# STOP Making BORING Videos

One of the most important things that sets you apart from other videographers is to get creative with your shots and break the rules that other videographers are following. Let me break it down.
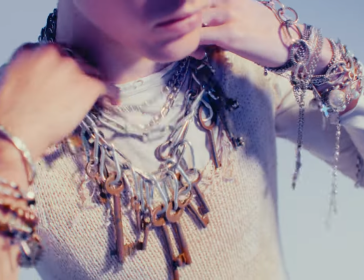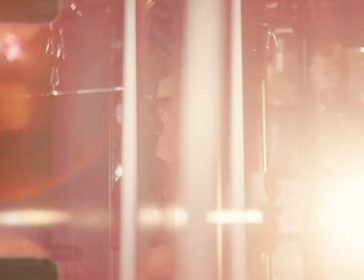0:15 My name is Maxwell Kane and I am a videographer in DP based out of Boise, Idaho and over the years I've learned that making your shots stand out is extremely important if you are trying to grow on social media or get more jobs as a videographer.
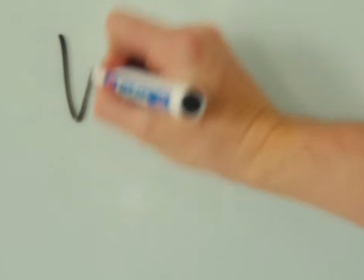0:29 The first thing that I always think about is the camera. And when I say this, what I mean is what kind of camera should I use for this specific project? Most of the time, it's not just one. And this is what is commonly referred to as mixed media. And this is where you have multiple different mediums of video and you combine all of them into one single project.
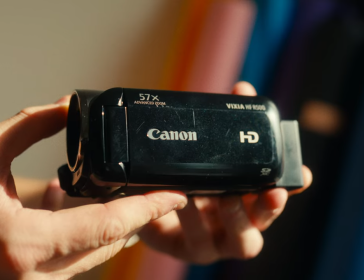0:46 My favorite examples of this are using camcorders, tapes, and regular mirrorless cameras.
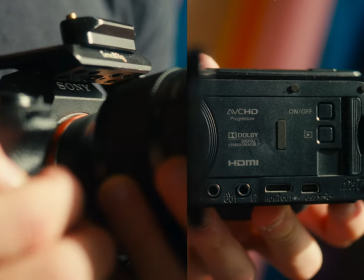0:51 And I know that camcorders and mirrorless cameras are both technically digital, but they are extremely different when it comes to the actual image quality. I have an older camcorder myself and I love using it for things where I want the footage to seem low-key and not necessarily highlight itself in the film.
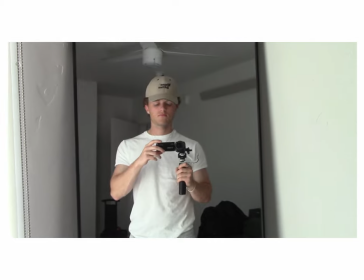1:07 It's also very good if you are creating vlogs or just videos of yourself because it kind of gives off that nostalgic vibe.
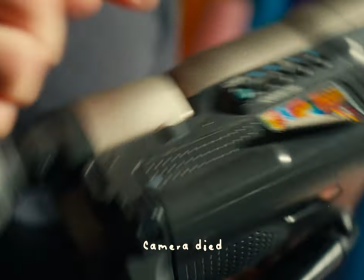1:13 And another medium I'm a huge fan of is actually using tapes cameras. Whether that is VHS or Hi8 tapes, it can add a very cool effect to your videos.
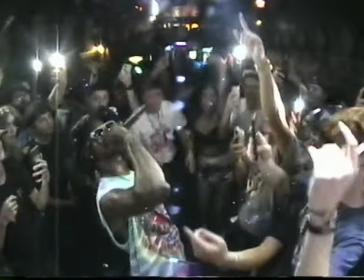1:21 I love using my personal tapes camera when I shoot concerts and skate because it emphasizes those teenage years and that sense of like youthfulness. But getting rid of all the feelings i think it just looks really cool the final medium i am a fan of is the iphone whether you have the brand new iphone 15 or a beat iphone 8 the cameras on these things are very good and they seem to provide a look that is
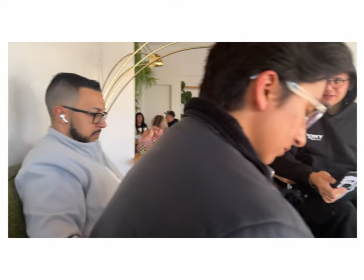1:43 clearly a phone camera and i like that because sometimes i will go out and i actually won't have my camera but i will almost always have my phone and getting a decent shot is better than getting nothing at all another big aspect of getting creative shots is the lenses you choose to use. We all know that there are different focal lengths and they can have different effects, but there are lots of special lenses that we don't always think about.
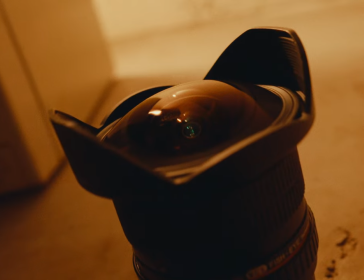2:04 A few of my favorites are the probe lenses, the fisheye lenses, and just some specialty lenses. And the probe lens is definitely a low use case, but when you can use it, it can dramatically change the way you see certain things in your videos.
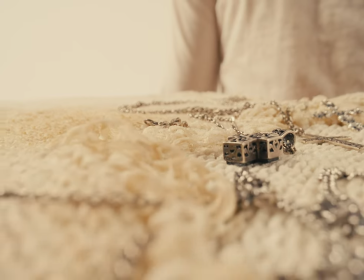2:17 I recently used one on a fashion shoot and allowed us to get so close up to the jewelry that was woven into the clothing and it looked amazing. But moving on to the exact opposite is the fisheye lens. I would assume that most of us know what that is and maybe a few of us have actually used them. But when I was a kid, I remember begging my parents to get me that fisheye adapter for my phone. I don't think I ever used it once. So it must have grown on me because later down the line, I picked up one for my Sony mirrorless camera and my tapes camera.
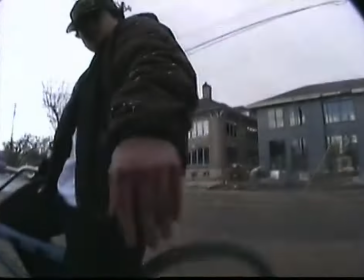2:44 And if you really want to make your viewers feel like they are all up in the action, this is the perfect lens.
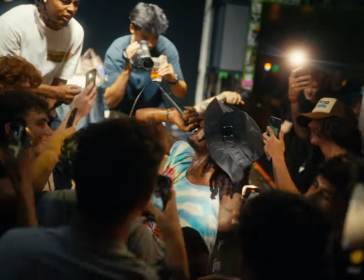2:49 And the reason for that is because you as the videographer need to actually be all up in the action. After you have your camera and lens picked out, you can focus on whether you want the camera to move or even how you want the camera to move.
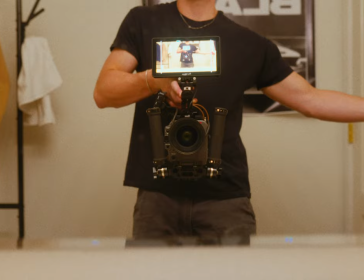3:01 There are simple ways of doing that by using a tripod or just holding your camera, but there's also a lot of ways you can move it that will stand out from the basics.
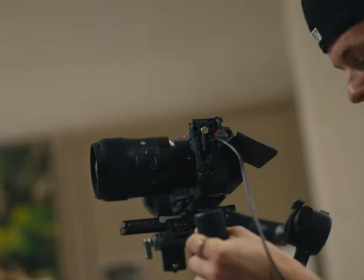3:09 Some of the ones I'm a big fan of are the gimbal, the dolly, the snorry cam, and the car mount.
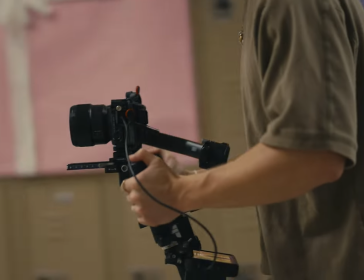3:14 The gimbal is the simplest way to make your shots steady. You can use it for very stable, high-end looking tracking shots.
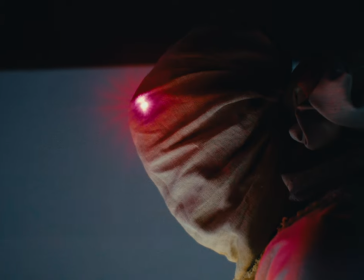3:20 A similar idea is the dolly, and this is best for getting push-in or push-outs or shots where you need your camera to move on a certain line.
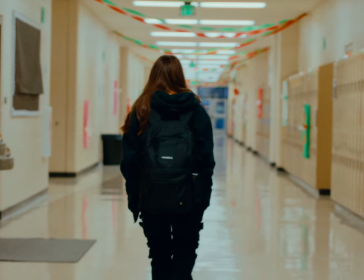3:28 It is possible with a gimbal, but you will need to focus highly on how you walk and if you sway the camera at all. The final two things that help with creative camera movement are the snorry cam and the car mount.
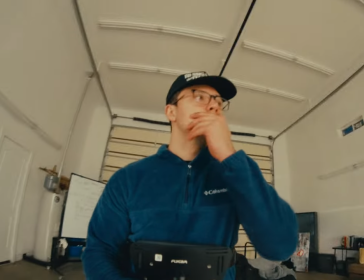3:38 The snorry cam is an apparatus that you can attach to your subject, and the camera will move with them, and it looks so cool.
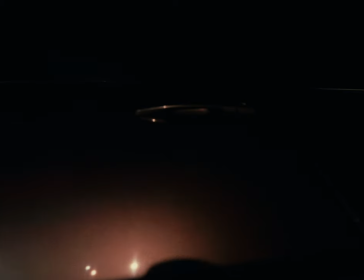3:45 The car mount is just a way of mounting your camera to the top or side of a car and being able to get shots of the car traveling,
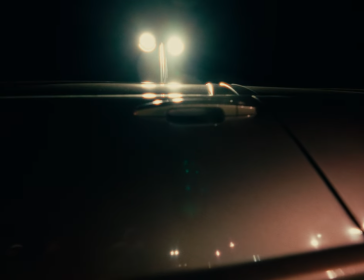3:52 but it'll stay in the same spot of the frame. Sometimes there will be projects where you can't have a full dolly track or a probe lens, and that is where some simple optical effects transitions can come in clutch.